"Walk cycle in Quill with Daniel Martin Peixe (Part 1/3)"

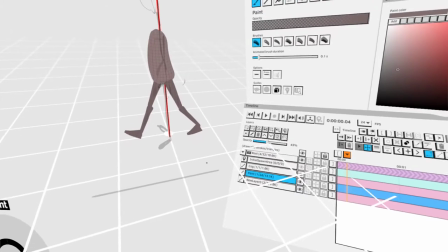31:20 Let's use this as a... it's always moving in that direction, right?
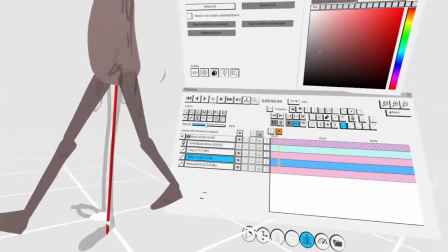31:27 So this is the stride position let's name this
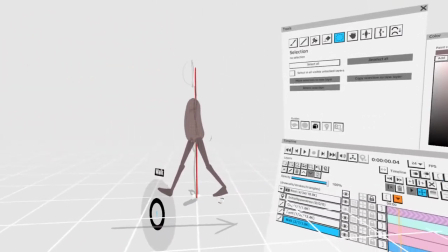31:32 and just kind of keep an eye on the time as well so
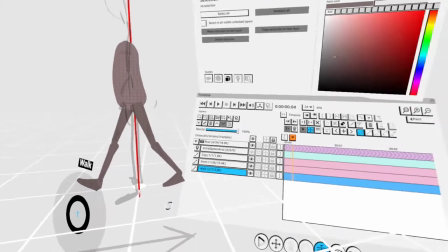31:41 we already have an hour in okay let's see if I can do at least the main keyframes in another
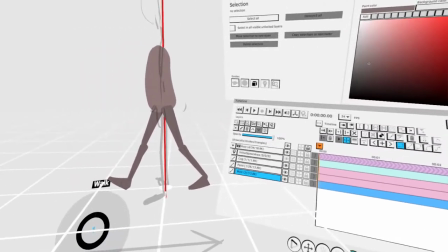31:47 half an hour and then we can go to questions after okay Okay,
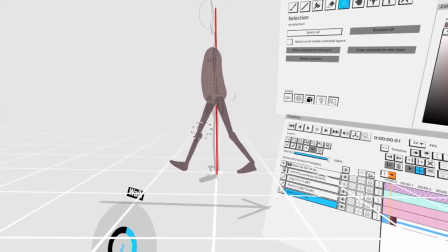31:53 second important phase of the walk cycle, we call it the passing position.
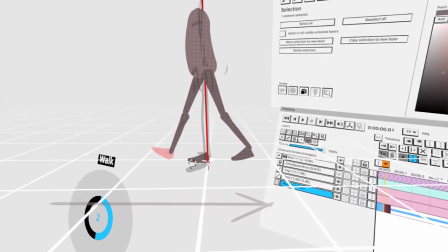32:01 And it's called like that because it's kind of passing the weight from one leg to another, right?
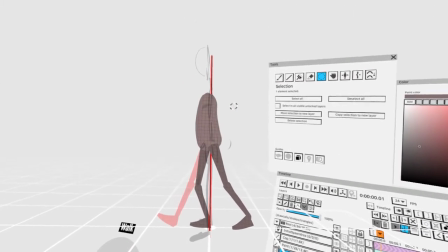32:11 So in the passing position, normally there's a tendency of the body going down.
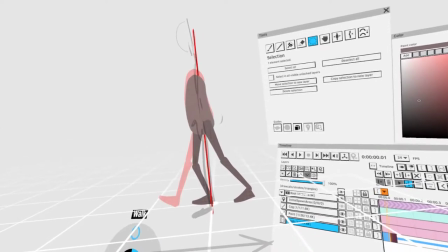32:18 Because it's kind of catching the weight and it's kind of going down. But there's also different versions of the walk cycle where in the passing position you go up.
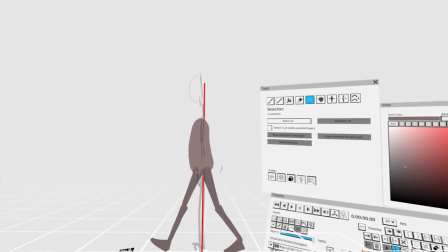32:26 So it can be either way. And each character is going to have a different way of walking that's going to really determine his or her personality, right?
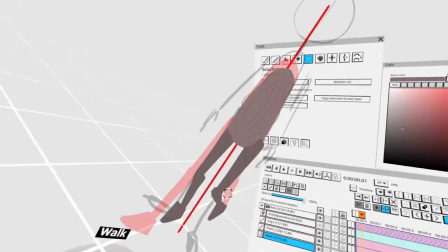32:39 So that's another thing that to bear in mind when you do a walk cycle, you have to take in account the personality of the character.
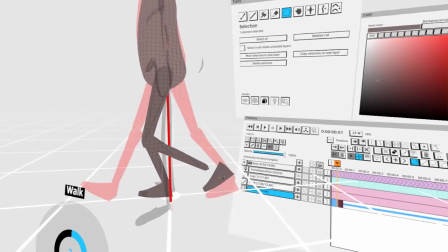32:46 Whether the character is heavy or slight.
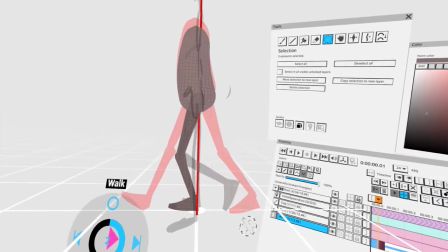32:50 is it a female character is a male character everything
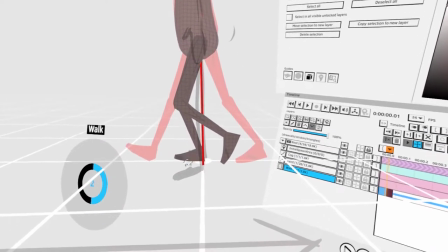32:57 that you can think of you have to bear in mind right because that all of
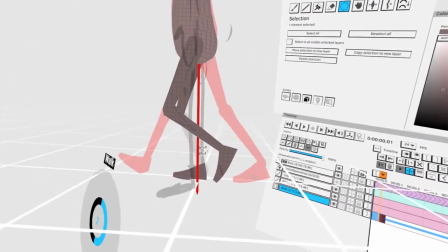33:04 that is gonna affect them the way he walks he or she okay
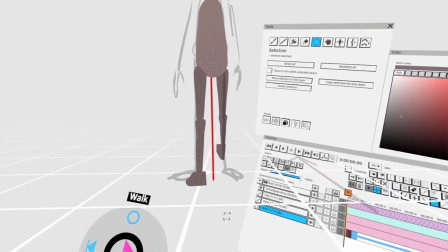33:13 from the front how does that look so so the foot should travel in a straight
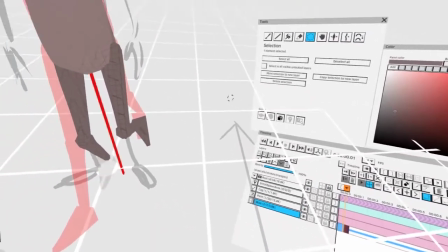33:19 line because we're established that the floor is moving that way right so let's make sure the foot is traveling
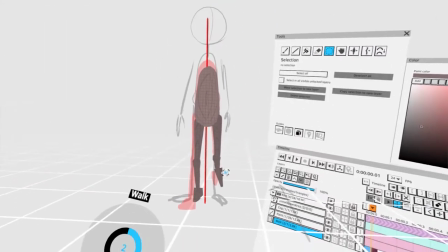33:24 on that straight line and then the weight here
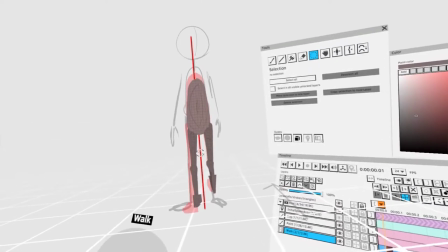33:31 you can see that is slightly off balance you see the line and the
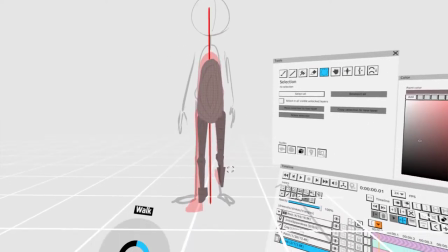33:37 body is a slightly to the right right now so I'm fix
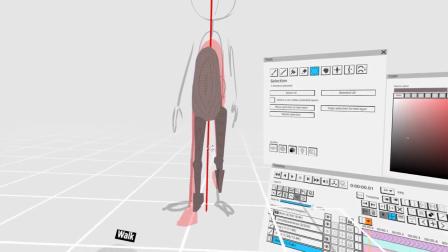33:42 that by just moving body slightly here so we keep the balance centered so what's gonna happen the
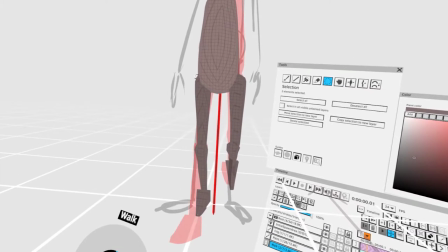33:49 legs are gonna pivot because they always attach the hips so
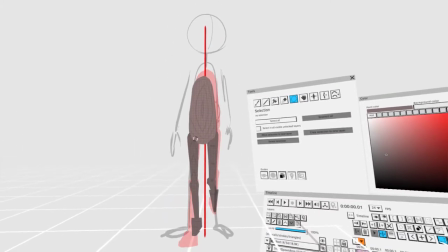33:58 we have a slight movement sideways on the passing position so here
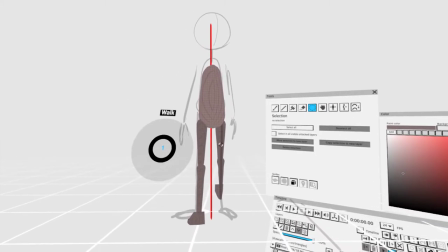34:04 we are completely centered completely unbalanced on the next pose on the passing position,
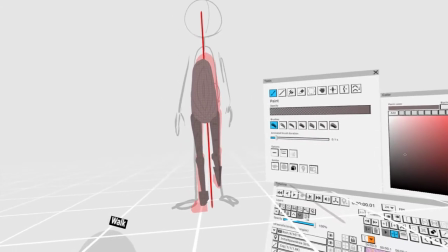34:10 we are slightly on the side, on this leg. This leg is catching the weight.
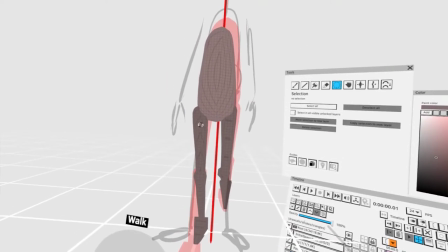34:16 This leg is the one, at this point in time, this leg is the one making all the effort to make sure the body doesn't fall.
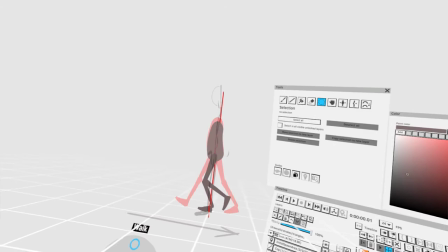34:25 Hey, Daniel, for the people that are new to animation, could you elaborate a little bit the difference between the two workflows you just did?
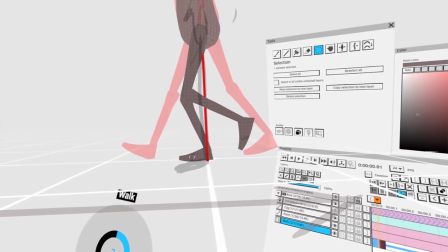34:33 Like right now, you're doing passing position and contact position, but before you did straight ahead. just differentiate those two approaches.
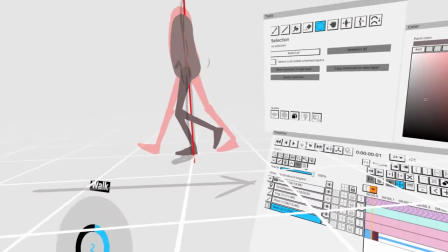34:41 Yeah, yeah, that's really good. I forgot to mention that. Yeah, at the moment, I'm working only on keyframes, right?
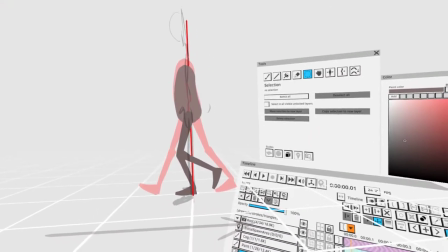34:49 These are the keyframes that I'm working on for the walk cycle,
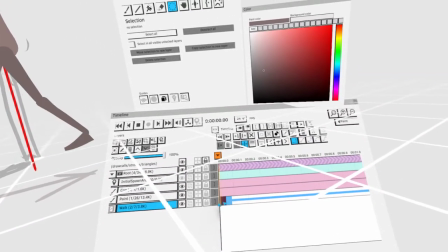34:57 but these two poses are not going to be next to each other on the timeline because at the moment, this is frame number zero,
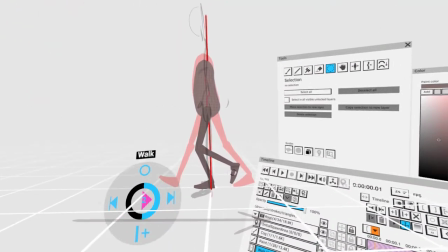35:05 or frame number one, sorry, and this is frame number two, obviously these are not going to be the real numbers, right?
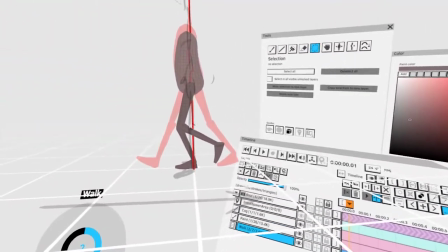35:14 I will talk about the timing later, but this is going to be in a different point in time, right?
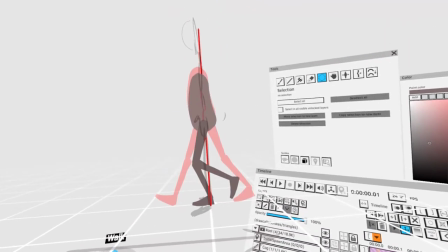35:19 So what I'm doing is planning my keyframes first,
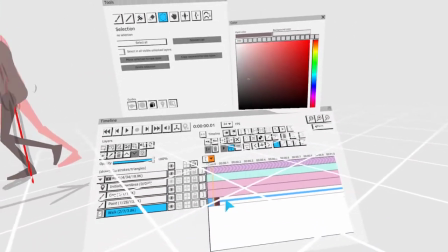35:23 and then later I will put those keyframes in the right timing so that we have a nice rhythm.